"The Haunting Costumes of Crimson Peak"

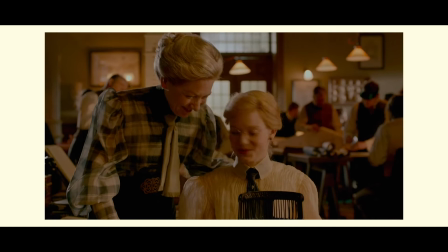4:12 When she works at her father's office, she again wears a similar blouse, this time with a tie.
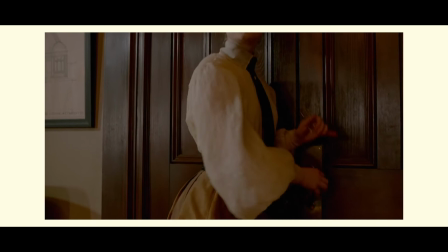4:16 Again, we get to see Edith's feminine side along with the more masculine touches as she tries to enter a more male-dominated workplace.
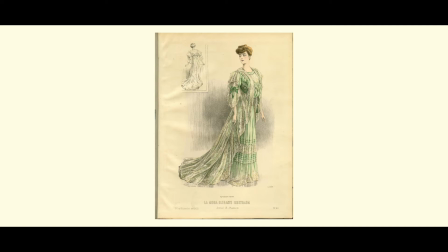4:23 We see Edith in a dressing gown in the comfort of her own home, similar to the tea gowns that were popular around this time.
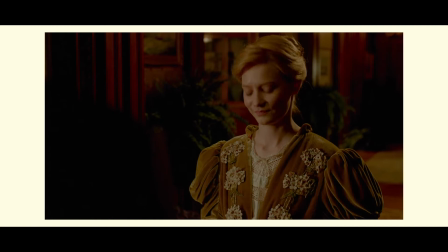4:29 It's green with small flowers decorating the front and a black ribbon tying it together. We again see the large sleeves on this outfit. Underneath is a white nightgown or something similar. She only wears it for a few minutes, but honestly, it's one of my favorite outfits. Thomas Sharp convinces Edith to go to this party, and she wears this simple but very stunning white dress.
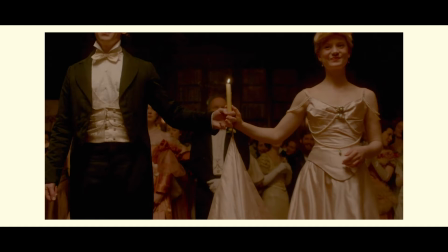4:48 It is long and elegant and has simple details such as the pearls adorning the dress and draping the front and her shoulders.
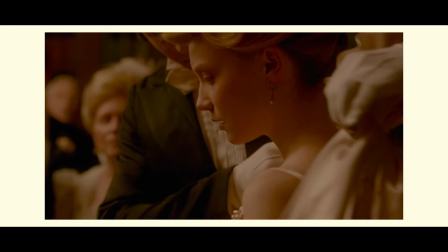4:55 There is also a black bow on the back of it. Edith also wears a matching cape with the high color for a few moments.
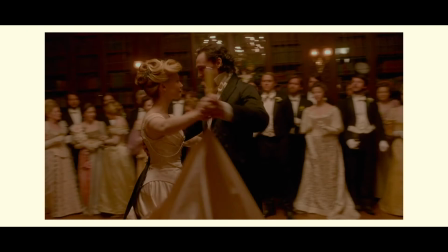5:01 The style and silhouette of the dress match many turn-of-the-century evening gowns, although Edith's dress is clearly a bit more modernized.
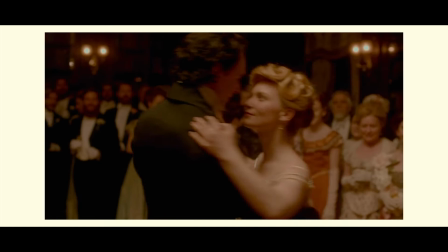5:08 This is one of the few times Edith isn't wearing her signature puff sleeves,
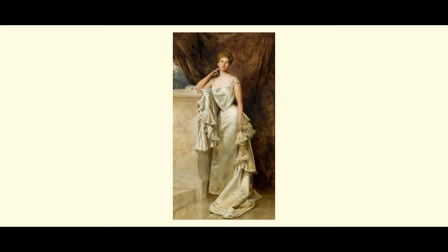5:12 but she still stands out against the other women who are wearing darker colors and less modern dresses. There are many paintings from around 1901 that have dresses similar to Edith's.
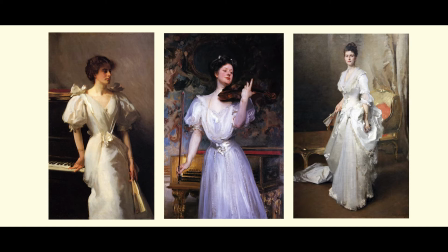5:21 As an example, John Singer Sargent, a painter who it seems was a big inspiration behind many of the dresses in the film, painted this artwork.
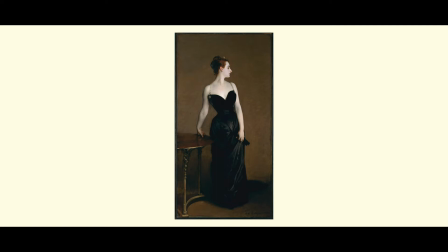5:29 It is titled Madame Pierre Guitreau, or Madame X. Apparently the straps slipping off of her shoulder and the way she was dressed or posed was so scandalous that the model for the painting was publicly humiliated.
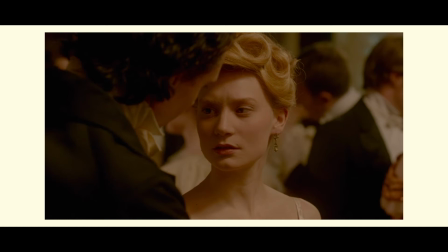5:42 Quite unfortunate. Edith's hair is similar to how she's already been wearing it, although it's a little bit fancier now, with swirls and jewels in it.
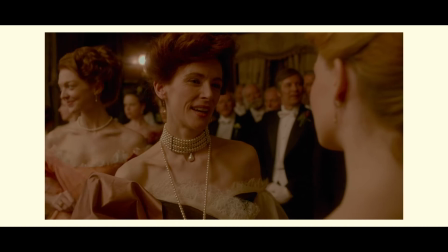5:50 To go on a small tangent, I think Mrs. McMichael's dress is very strange. When I first saw it, I was quite confused, as I had never seen anything like it.
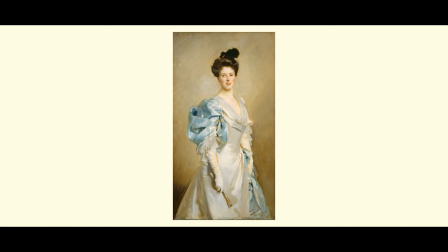5:58 That is, until I found this painting by Sargent with a very similar outfit. Here's another one I found later. I'm not sure if dresses like these were actually worn, but this might be one of the few costumes in the film that I don't really love.
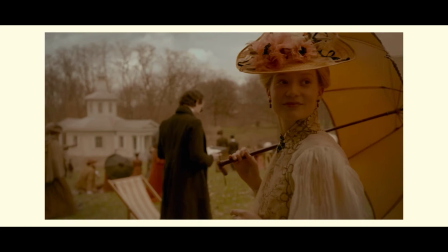6:12 Edith wears her golden yellow skirt and her cream blouse in the scene again called the picnic dress.
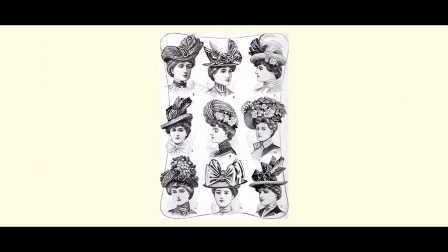6:17 It is paired with a hat covered in flowers and black bows and feathers. Hats like these were common at the time.
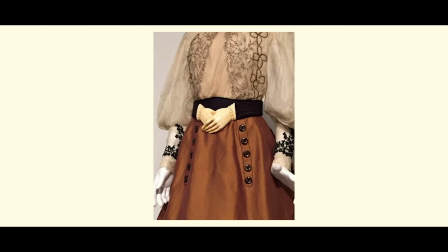6:22 They often had flowers and feathers, or even full birds occasionally. She also has a very cool belt that's shaped like hands.
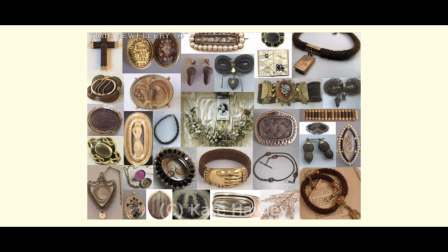6:30 The belt is based on Victorian mourning jewelry, more specifically a pair of earrings that Holly found. Holly said that she wanted the belt to resemble Edith's mother's hands. This is another one of my favorite outfits, as the pink flowers and the golden skirt and the color palette in general looks so pretty.
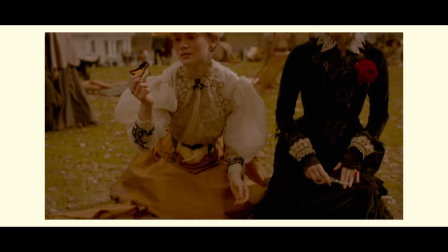6:47 This is also the scene where Edith is most meant to resemble a butterfly, but I'll get into more detail about that later.
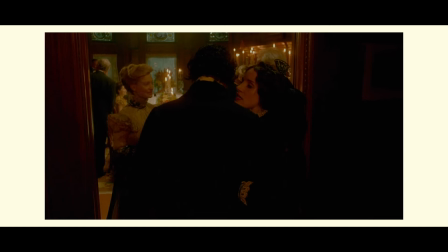6:52 The next dress that Edith wears is called the heartbreak dress.
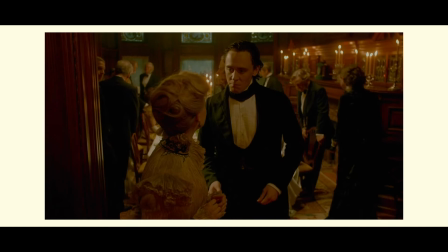6:56 It is a brown yellow color made out of a pleated fabric similar to her blouses with ruffles around the sleeves and neck.
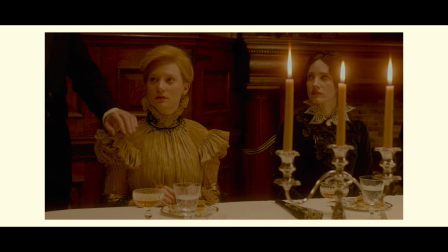7:03 Around the ruffles and around her waist are embroidered black designs. She still has large puffy sleeves but they are considerably smaller.
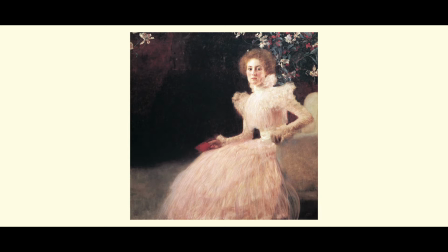7:09 I came across a painting by Gustav Klimt and instantly recognized the dress. I then went on a search to see if Holly Holly had actually used this painting as inspiration, and sure enough she had.
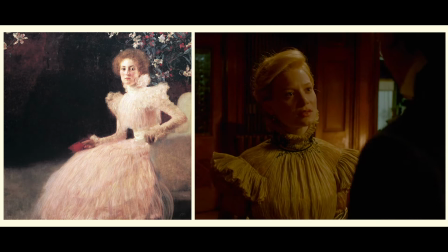7:19 This dress has the same sleeves and pleated fabric as the painting, although it's a little bit of a different color and it doesn't have the embroidery.
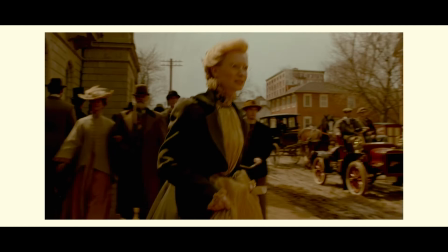7:26 Edith wears this dress with both a shawl and a long black coat in different scenes. This is the dress Edith wears not only when Thomas breaks her heart, but also when her father dies, so obviously where it gets its name from. Edith wears a black mourning outfit to her father's funeral, and even though we only get to see it for a second.
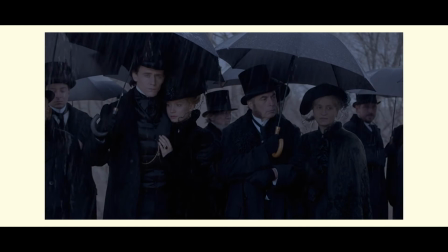7:44 Holly apparently put a lot of effort into it. It's a bit sad that we don't get to see more of it honestly.
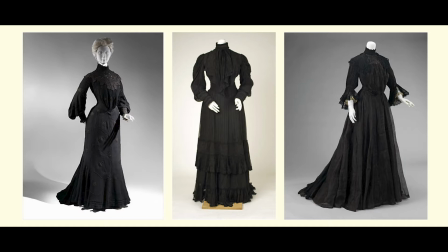7:49 We can see that it has a high neck black hat with netting and that's kind of all we can see.
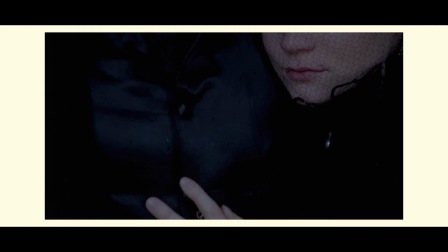7:55 Here are a couple real Edwardian morning dresses for comparison but regardless the most important detail of this outfit is the dark red ring that Edith is now wearing. Thomas has proposed to her and she has accepted. When Edith arrives at Allerdale Hall she is wearing a honeymoon outfit, as I saw someone else call it.
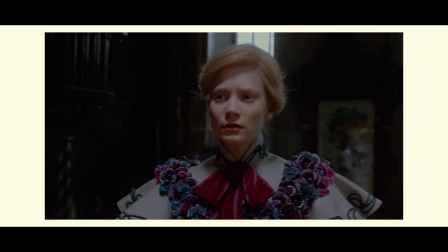8:12 She has a long cape cloak over top one of her yellow dresses. It has flowers and a large ribbon decorating the front.
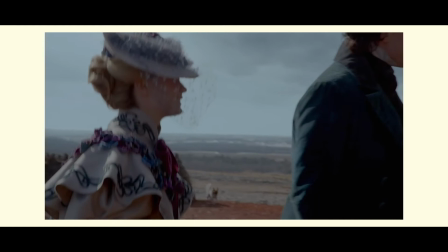8:19 She has a hat with matching colors and flowers.
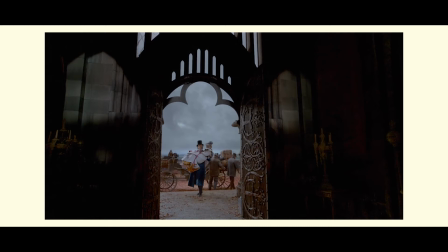8:22 Instead of Edith's usual warm colors, the cloak is gray, purple, and blue. The blue is meant to represent Edith's marriage with Thomas and her entering into this new unknown place. This place contrasts so heavily with Edith's home, draining all the color and warmth out of Edith's life and even her costumes.
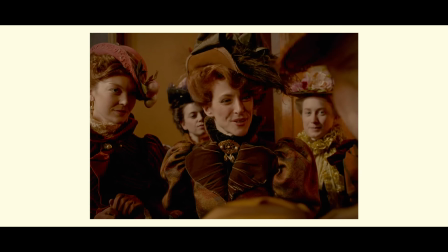8:41 Even the flowers that decorate her outfits are ominous warnings. They're violets meant to signify mourning.
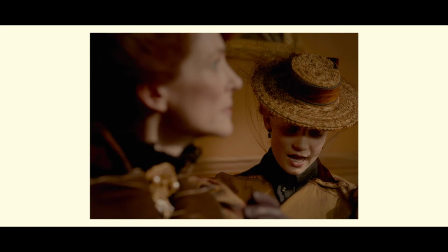8:46 Although that wouldn't concern you, would Edith our very young Jane Austerly? Though she died a spinster. Father, please. That's all right. Actually, Mrs. McMichael, I would prefer to be Mary Shelley. She died a widow.
One of the first things that Edith does after she gets to Allardell Hall is take a bath, which looks terrifying and is not what I would have done.
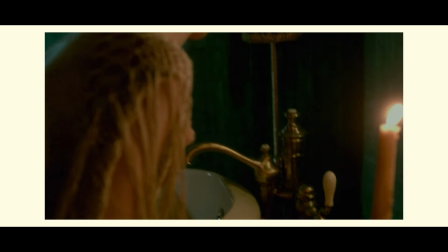9:06 We can catch a glimpse of her underclothes, as well as a fringe sort of shawl that she wears.
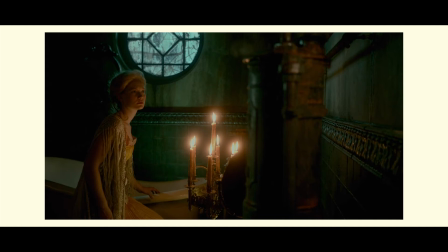9:12 The shawl matches her color scheme. Similar shawls or capes were coming around the late Victorian era, all the way up to the 1920s.
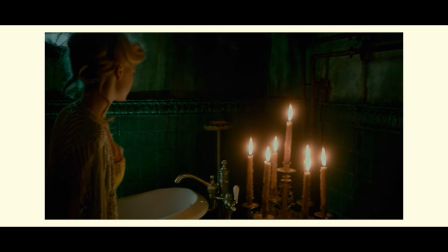9:19 We can see that Edith's corset is a golden color, but unfortunately we don't see it very much other than that.
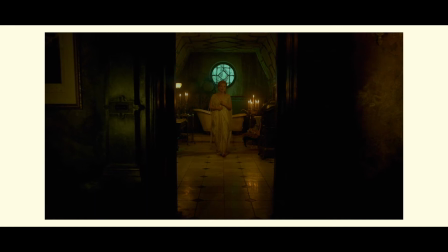9:25 However, what we do see seems to be a good mix of historically accurate and fitting the aesthetic of the movie. She wears a long pinkish colored chemise under the corset which is pleated similar to her blouses. The clothes are meant to convey how vulnerable and out of place Edith is and I think they do that pretty well. After this we see what I think is Edith's most iconic outfit, her nightgown. It fits the gothic romance title very well and it's my favorite outfit.
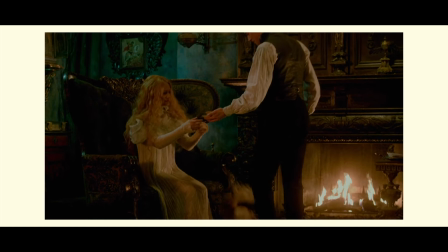9:51 It's so pretty. The high neck pleated fabric and large sleeves that she wears so often are present but they seem to be amplified.
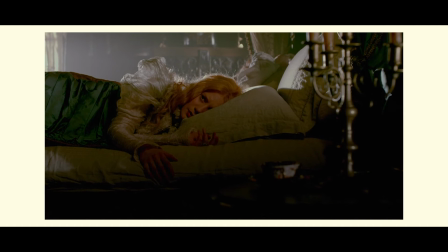9:58 The size of the sleeves are the most important. In this dress, we can see very well when the sleeves deflate like a hurt butterfly.
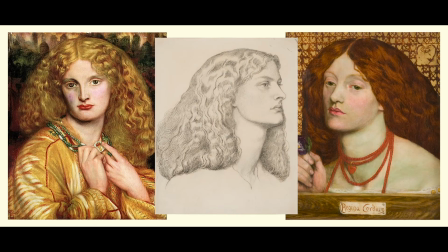10:05 The smallest that the sleeves ever get are towards the end of the movie when she is injured. Edith's hair is down and wavy framing her face.
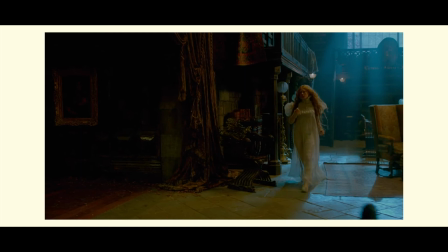10:12 She's meant to resemble pre-Raphaelite art, specifically a painting by John Everett Millis called The Bridesmaid.
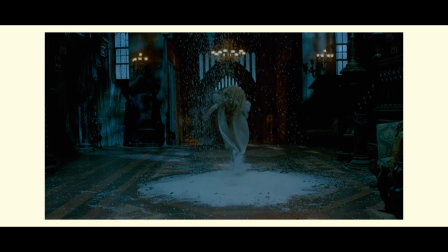10:18 This nightgown creates a ghostly effect, especially when she's running around the mansion's dark hallways and it looks absolutely haunting.
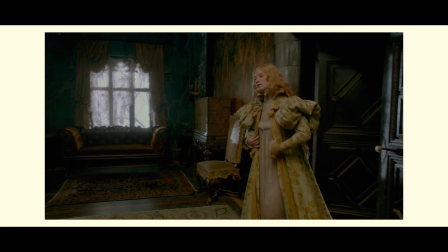10:25 I love it. Edith wears a robe overnight gown, a green dress with patterned gold leaves, big sleeves, and a long bow.
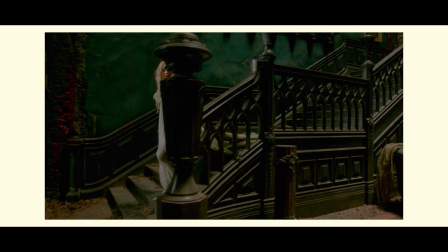10:33 The leaves remind me of the other dressing gown that Edith wears with the flower and leaf designs. Again, this gown is similar to the tea gowns that many women may have worn around this time.
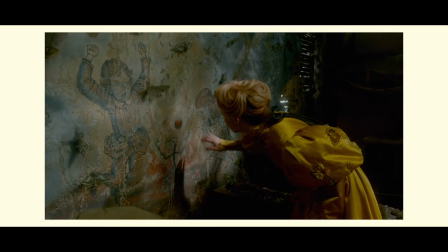10:42 Edith wears a bright yellow dress called the Nancy Drew dress. She wears it while she explores the large decrepit mansion.
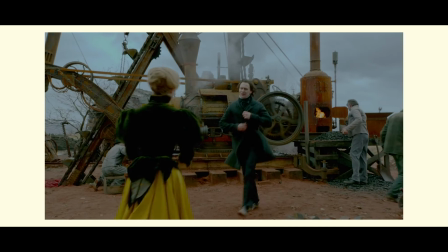10:48 Unsurprisingly, it has large 1890s sleeves. There's also a black bow on back of the dress and beautiful designs of flowers on the sleeves.
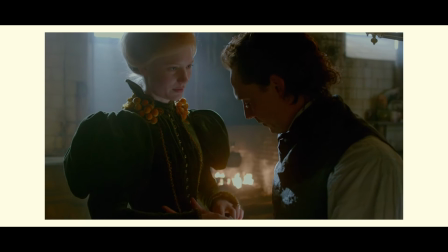10:55 She also seems to wear this same yellow dress, or maybe a very similar one, with a dark green jacket of sorts.
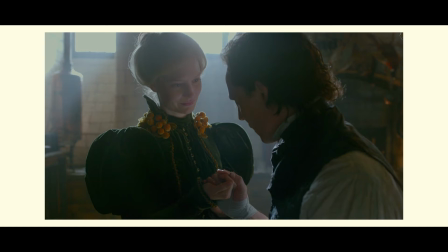11:01 It has yellow and orange details and a very fun high neck. This is what she's wearing when she's informed that Allardale Hall is nicknamed Crimson Peak.
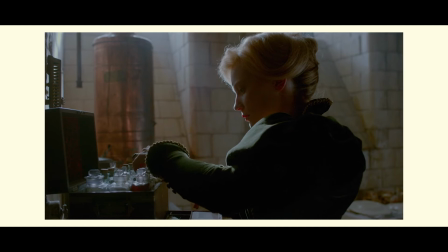11:09 That's when you'll find out why they call this Crimson Peak.
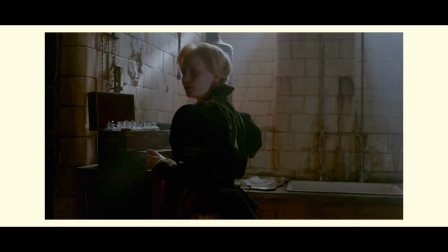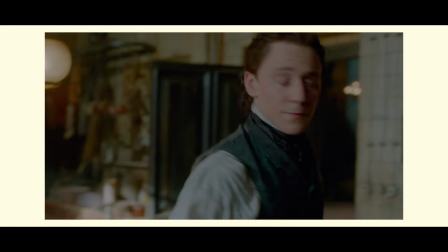11:19 What did you say? Crimson Peak. That's what they call it.
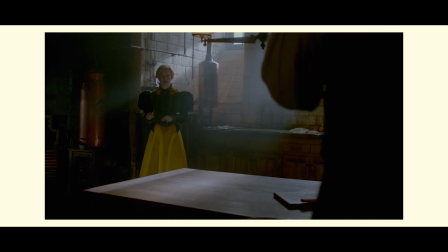11:24 The ore in the red clay leads up from the ground and stains the snow, turns bright red. So, Crimson Peak.
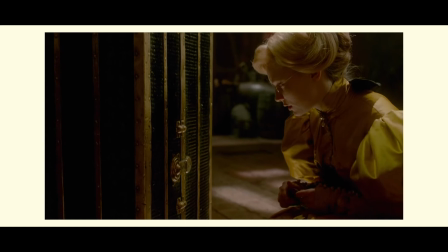11:32 She wears the Nancy Drew dress again when discovering letters to an unknown woman named Enola, as well as a suitcase with the same name on it.
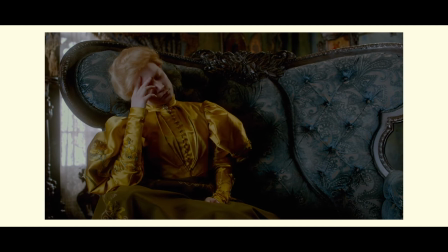11:40 She is also wearing it when she realizes that Lucille is putting something in her tea that's making her sick.
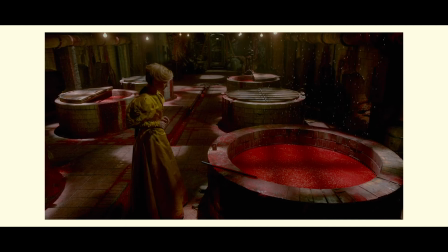11:46 The dress is the best example of Edith's likeness to a canary in a coal mine. Danger is beginning to appear and Edith's dress is meant to convey that. She has a dream in which a ghost appears to warn Edith of the danger she's in.
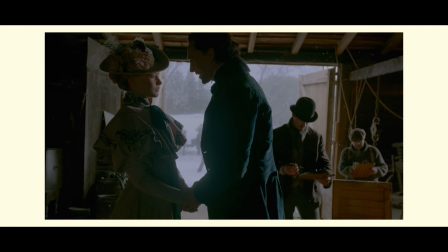12:00 Edith wears her honeymoon outfit again when she leaves Allerdale Hall for a short time. All of the flowers have been removed.
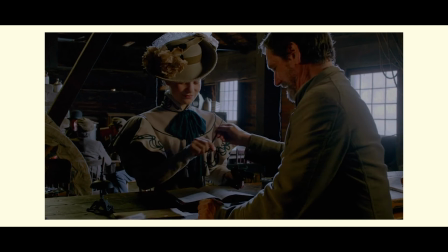12:05 It now has an even darker look to it. The flowers on the hat are dead. They're brown.
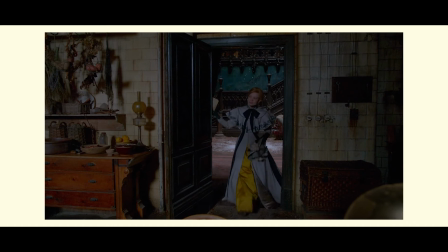12:11 Again, very ominous warning through the costumes which I think is brilliant.
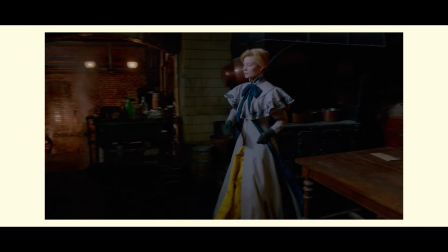12:16 I'm pretty sure she's still wearing the Nancy Drew dress underneath as she attempts to find more about the suspicious Sharp family.
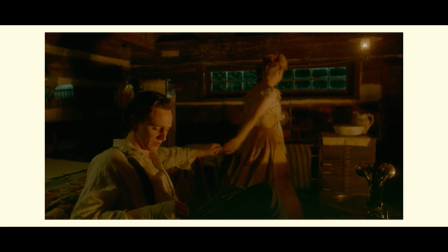12:23 We again get a glimpse at Edith's underclothes, this time without the corset. It looks pretty accurate to clothes from this time.